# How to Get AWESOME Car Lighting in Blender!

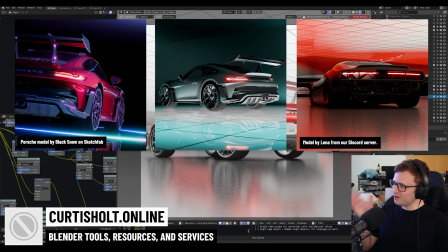[0:00]
What's up everyone? Today I'm going to show you how to make some sick car lighting scenes. Don't worry, I don't really speak like that.
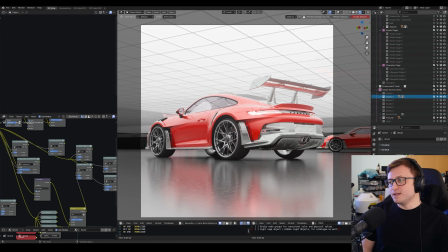[0:05]
Recently I've been carrying on with some of my work on my Blender lighting product. And the product is a combination of things. So there's like diegetic lighting sources, like invisible things that provide light to a scene that aren't actual lamps.
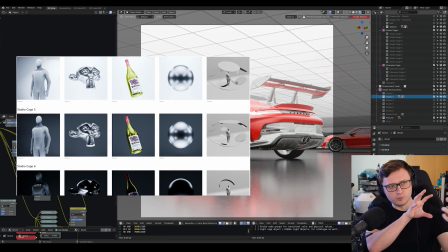[0:17]
There's like preset lighting templates for studio presentation pieces, like if you're doing product visualization.
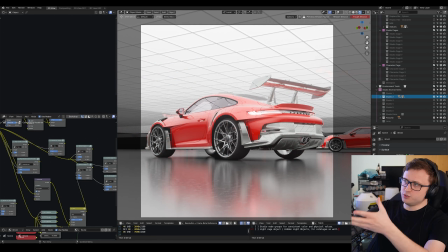[0:22]
There's some for character stuff. And there's also studio environments like what we're seeing here on the screen.
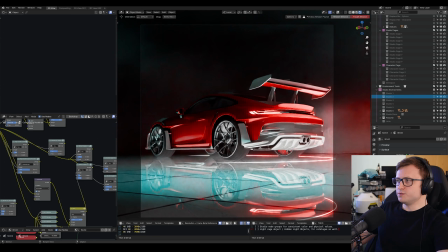[0:27]
The thing is, when calibrating scenes like this, I knew it would be important to try using objects in situ, meaning in scene. So actually having a real context like automotive visualization to try and help balance the values of the scene or just see how they would actually be useful when put into other people's hands.
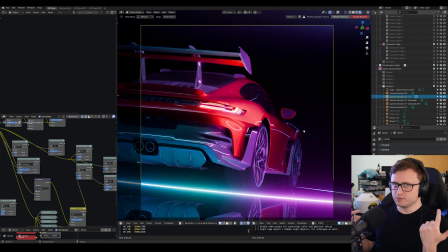[0:43]
So I did some playing around with these scenes and I just shared a few experimental things on social media and they got quite a lot of attention. I was surprised with how much people resonated with the car imagery. And for reference, this car model here, the Porsche, is by Black Snow on Sketchfab.
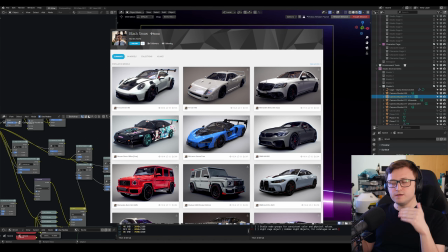[0:57]
They have a nice variety of objects there and you can download a lot of them as well. So I highly recommend taking a look.
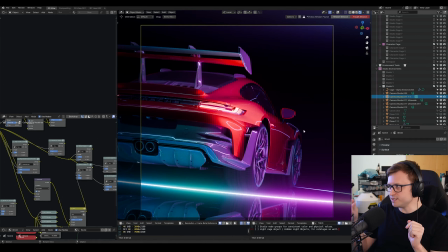[1:02]
I did some adjustments to the materials and some very small mesh changes, but they're great objects for testing these lighting environments. Anyway, a lot of people were interested and I got a couple of requests to show people how to do stuff like this, because when you're starting from scratch in Blender with a basic scene,
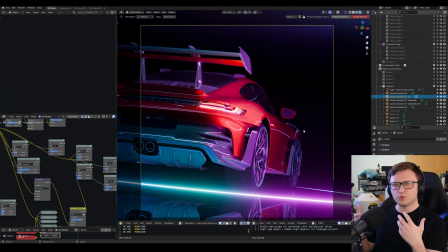[1:16]
it's kind of hard to visualize how you get to a result like this. It's actually surprisingly easy to get a lighting setup like this, and I'll show you how to get there.
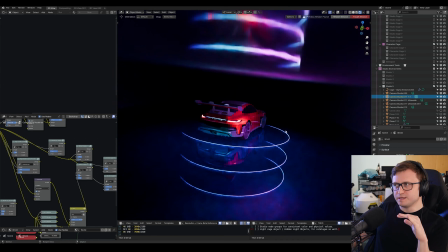[1:24]
This won't exactly be a step-by-step, but I'll give you the breakdown.
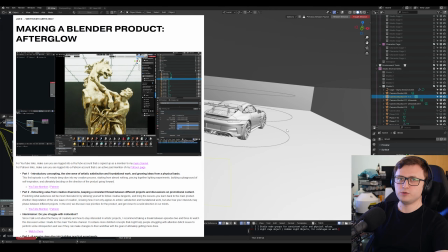[1:27]
And before we do get into it, I will say that I've got more behind the scenes stuff on this product and these scenes and the series for my YouTube members and patrons. You can track the exclusive content on my website, codasol.online/members. So if you want a bit more behind the scenes, there's stuff there as well.
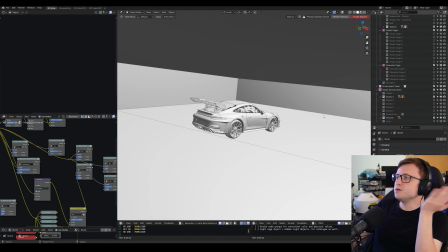[1:40]
So basically every studio scene here, as we can see, is effectively just a cubic room. So you're just working with planes, putting planes together.
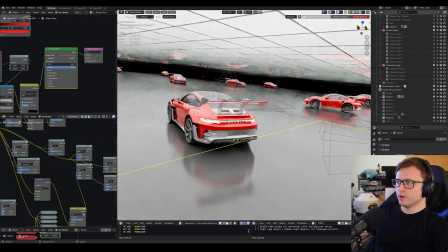[1:47]
Obviously it's a little bit more than just planes. It's what you do with them. But one of the kind of hidden benefits of starting from an actual room is that it gives
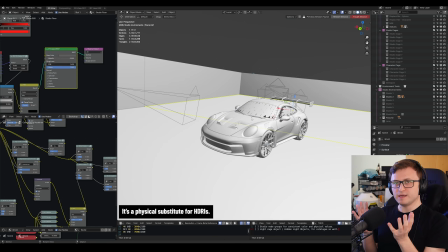[1:56]
you a base for lighting that you don't have to simulate with regular lamp objects, say if you were starting with nothing. So actually when lighting complex objects like cars, one recommendation I would give is, rather than just start putting lighting objects around it, is build a small environment first.
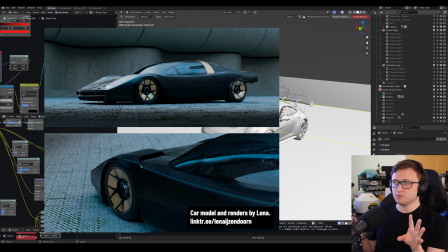[2:10]
I mean, a lot of people work with external or exterior or architectural scenes with cars, which also works really, really well because you get the reflections of that architectural scene on like the windows of the cars.
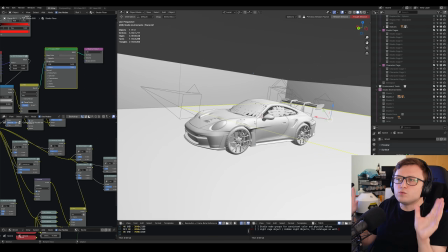[2:19]
But for something like this, a bit more stylized, build any old room out of planes and start playing with reflections.
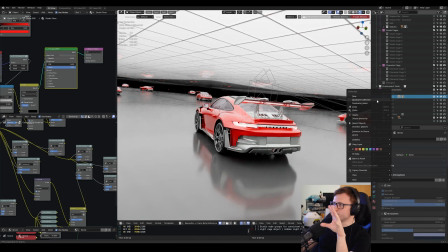[2:25]
Let me make a copy of this studio scene and I'll modify it to kind of give you a bit of a step-by-step. So I'm going to call this one Studio Test,
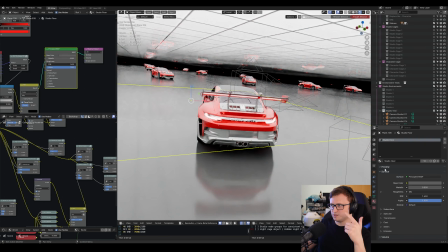[2:32]
and let me just make individual materials for each of these so I don't mess up my linked materials with the other studio
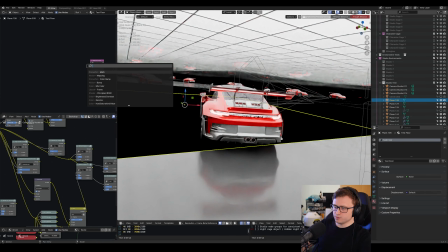[2:37]
rooms. Test floor, test wall, and I'm just going to reset all of these back to just a regular principled BSDF shader.
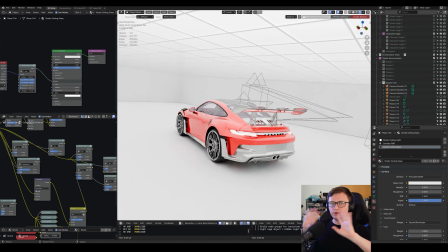[2:45]
So far I've reset the floor and the walls to just a regular principled BSDF, and this still looks good, right, for lighting?
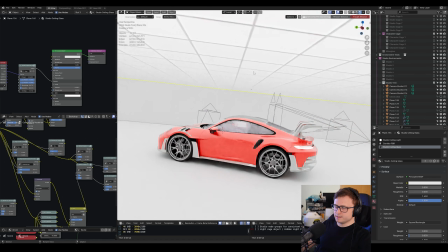[2:52]
And that's because the ceiling is slightly more complicated. There's actually a few layers in the ceiling light.
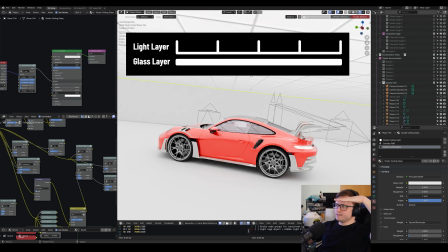[2:57]
This is one of my intuitive designs, right, for the product. So there's a lighting layer, which is basically just a bunch of box objects with emissive light, and then there's a glass layer, and you can control the colors of these independently and the reflection values as well. So with the glass, you can control how much light comes through from the emission layer.
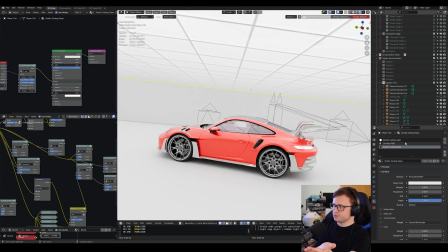[3:13]
You don't really need this, so for the sake of simplifying things, let's just work with the lower layer, effectively the plane of the ceiling.
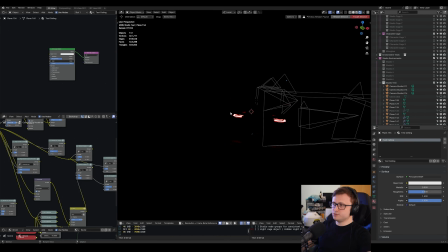[3:20]
I'm going to call that test ceiling. So every surface in our studio now is basically plane, which is why there's no light in it, because it's an enclosed room.
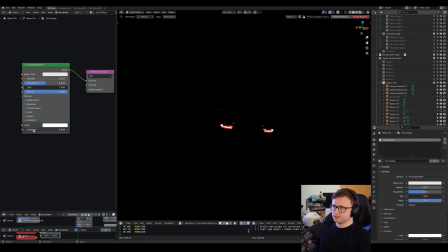[3:29]
But what I'm going to do is, in the emission settings of the ceiling, I'm going to scroll up a bit.
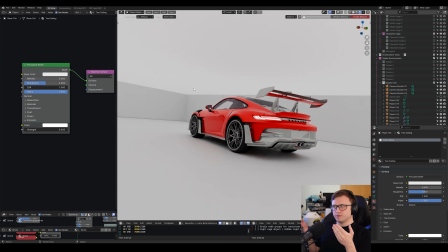[3:35]
So now our ceiling plane is giving us a bit of lighting. There's not much interest going on there because there aren't many patterns, but we get a nice distribution of light across the car,
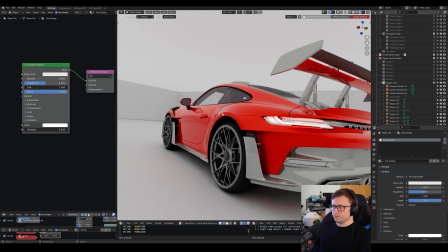[3:44]
and you can start seeing the reflections of the basic studio room on the curvature.
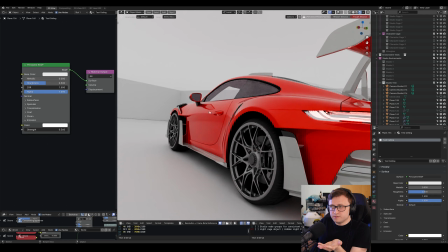[3:49]
And one thing that's nice about this is, again, we haven't really put any effort into the room other than just setting up planes, but we can already see differences in the intensity here. So you get a bit of a gradient coming with the reflection. One of my friends on Discord, Lena, emphasized to me the importance of the horizon for cars.
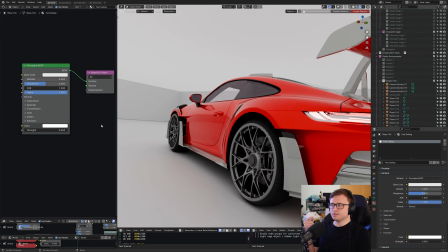[4:05]
So effectively, if you're lighting cars, one really nice thing to do is accentuate the kind of horizontal element of it,
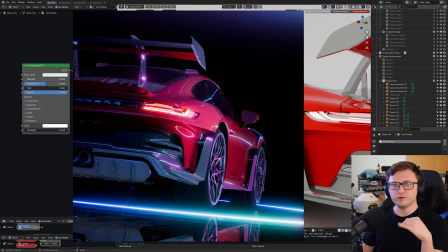[4:11]
which is why when we go back and have a look at the previous renders I did, the very moody ones, you see that there's like an emissive line kind of going along the side.
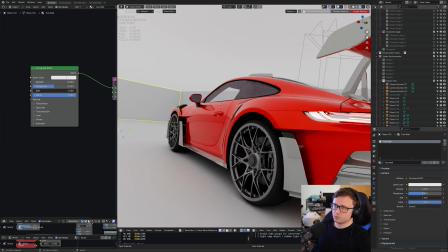[4:19]
One thing you can do in a studio environment like this is perhaps take a wall and adjust it, and we'll start to see here,
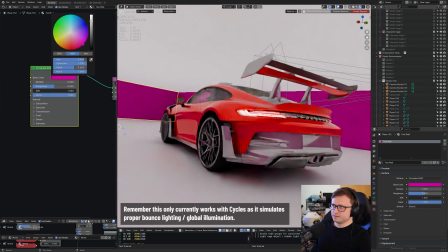[4:25]
like on the base of the car, that it is reacting to what we're doing in the rest of the scene.
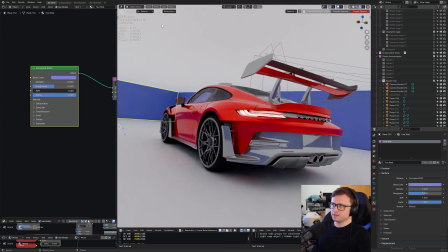[4:30]
This isn't really accentuating the sides as much, but it is providing a difference in color. And again, if we change the emissive color from above, then that's also providing a different mood. So getting interesting lighting on a subject like this is really just the art form of combining the material properties of each side of the studio and their light producing qualities,
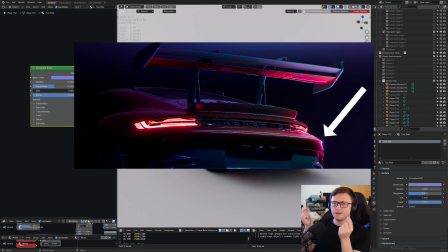[4:47]
and then also throwing in a few extra goodies. What I mean by goodies are invisible lights that kind of hang around in the scene, providing a bit of an illusion of lighting on the surface.
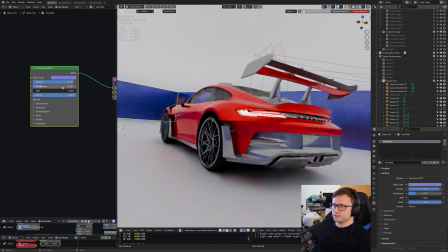[4:55]
So let's do something with this. I like to tend to make my walls a bit reflective in scenes like this.
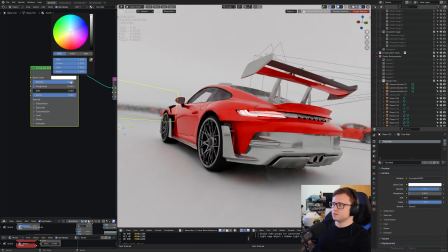[5:01]
So I've got the metallic up and the roughness down. Let me just make that bright. So I'll make that pure white. We're starting to see that we're getting reflections of the car here.
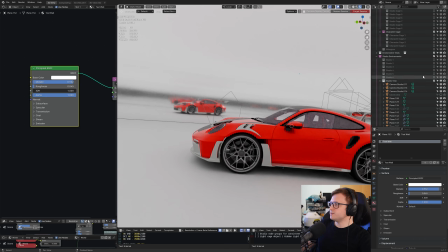[5:08]
And if you're wondering why the scene's a little bit angled, it's because the camera I was using is a bit angled as well.
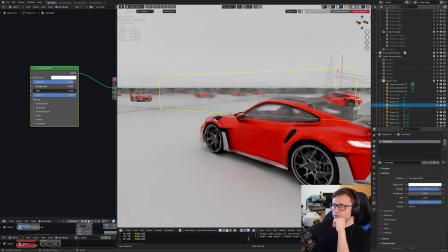[5:13]
So let me just reset that. Another interesting thing you'll notice here is that when we make the walls reflective, the ceiling becomes infinite pretty much if it's consistent.
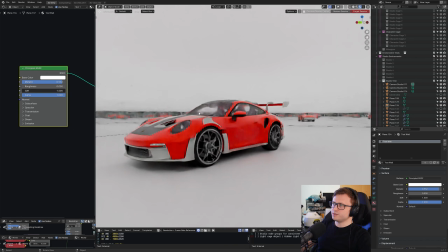[5:22]
So even though we're in a limited room, we're starting to see what's effectively an infinite mirror room.
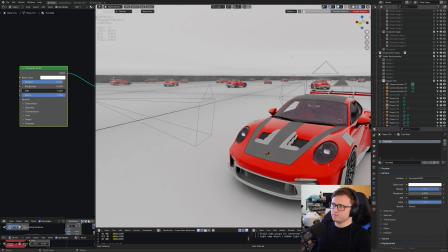[5:27]
And the corners, lower corners here are accentuated because I've got a very tiny skirting object, which you probably won't have if you're building this from scratch.
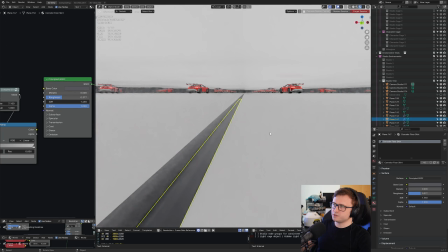[5:35]
You don't need it, but I do have something there, and it's just a leftover from when I was building these scenes. I'm going to keep it there for now.
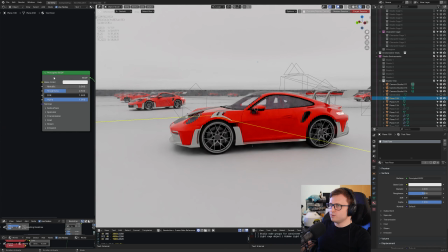[5:40]
It's not required. And again, just showing how different sides of the car affect it.
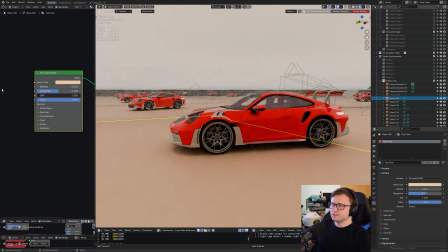[5:45]
If we grab the floor and change the color there, then again, you know, get to see the color change. So now let's make the floor slightly more reflective by reducing the roughness there.
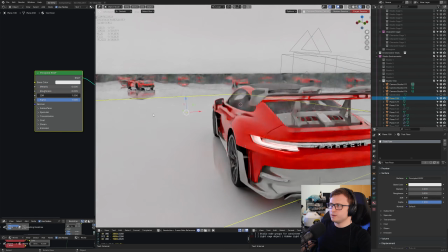[5:53]
You don't have to go all the way by, you know, turning up the metallic and making it a complete mirror, but I like making things partially reflective in the way that it helps light bounce around a bit more.
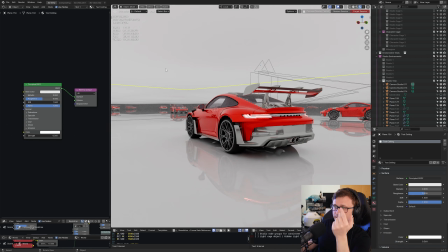[6:01]
Now, one thing that's interesting we can do with a ceiling that's providing light is we can do a gradient or something similar to that. So let's make a color ramp, and we're going to plug that into the color.
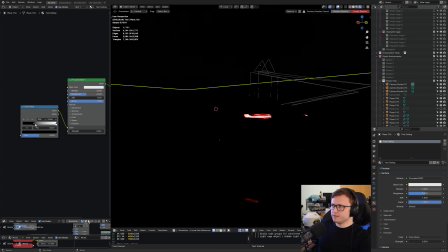[6:10]
Now, we can scrub this back and forth, but Blender doesn't really know how we want to construct the geometry of the gradient.
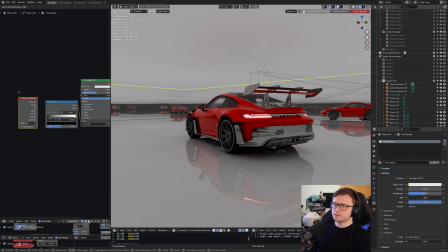[6:17]
So to tell it that, we're going to need to do a bit of mapping. What I'm going to do is bring in a texture coordinate node, and maybe I will separate the XYZ of the object space. So we're taking the object of the ceiling plane, and we're saying, okay, let's take the X direction and turn that into a gradient.
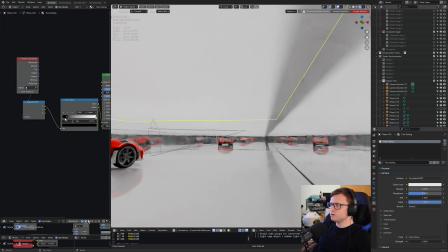[6:33]
As we're doing that, we'll see that the mapping's a bit wrong because it's only really applying to the edge here.
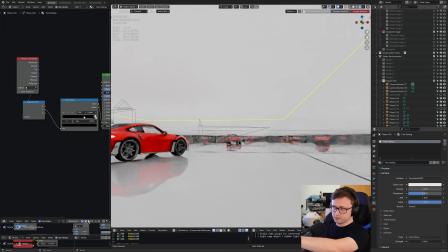[6:38]
Let's see what the Y does. Not much. Looks like it's only doing the far side. It might be difficult to see on the video.
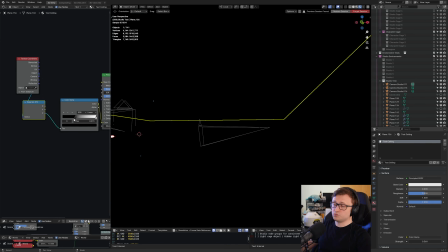[6:43]
And the Z in this case is the wrong axis, so it's going up and down.
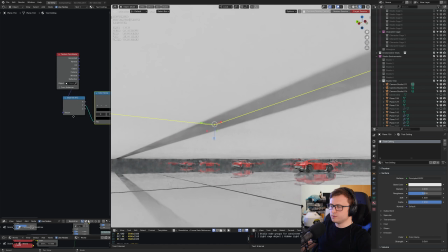[6:47]
I quite like Y, but the gradient is just kind of packed in on the corner there. You can try other combinations like generated.
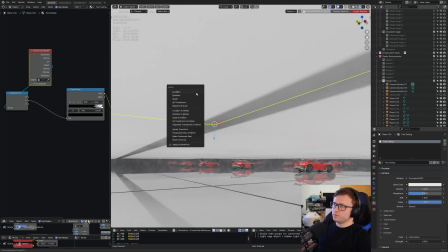[6:52]
This may or may not make a difference. Looks pretty much the same. You can also try applying the scale and see if that makes a difference.
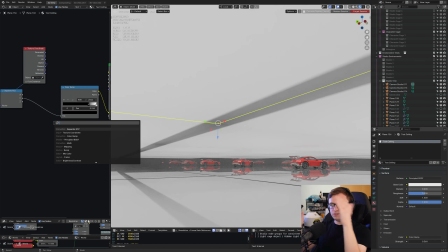[6:58]
But one little quick hack workaround for getting the gradient to stretch across the entire ceiling is just to add a bit of a math node here beforehand.
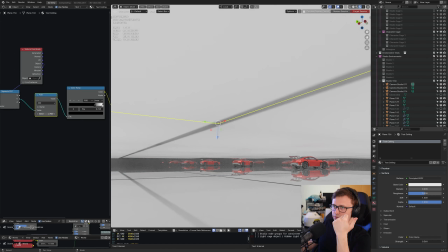[7:04]
And depending on the direction, you can add or subtract value, which is going to adjust it like that, or multiply.
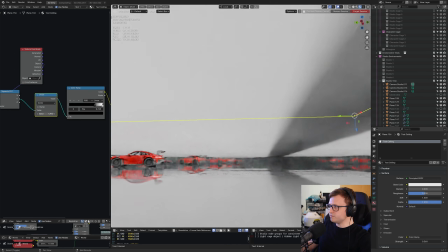[7:10]
But in this case, because we have the gradient right there, I'm going to use divide, which is effectively, we're just going to divide it. So it's going to stretch it more across the scene.
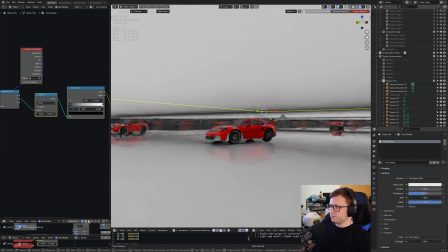[7:19]
So let me make it equal on the color ramp here. And effectively, if I move to the front, I just want to stretch it across the entire room.
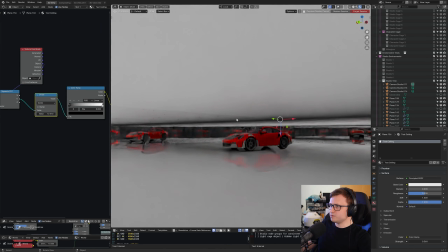[7:27]
I'd say that gradient is pretty much hitting the entire room now. Maybe that's a bit too far.
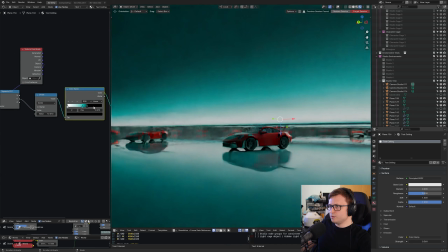[7:31]
You can kind of do a bit more testing by adding new colors in the ramp, but you can see that as you start playing with the ramp here like this and these gradients,
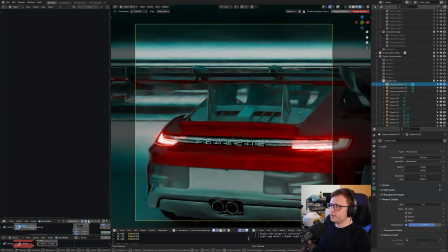[7:37]
then it gives us a bit more complexity in the lighting. Now I'm going to take one of my cameras and now think about, okay, how do I want to pose this around the car?
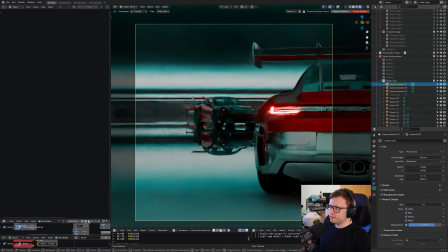[7:45]
Sometimes I quite like the idea of posing at the back and then showing a little bit more about what's in the distance there, but that's kind of up to you.
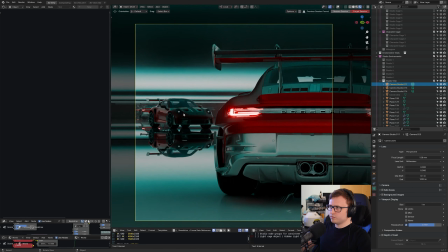[7:51]
It would be kind of cool if we had some emission there coming through the reflection of the car. So let me take a look at the materials for this.
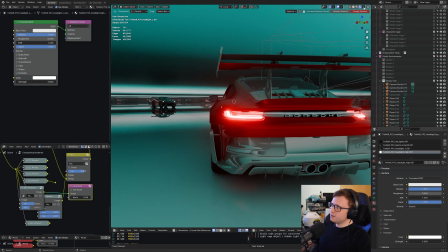[7:57]
Also, we can have the real-time compositor enabled by clicking on this drop-down in the top right here and ticking always. My compositor is a mess at the moment, just balancing like different viewport and render versions of the bloom node.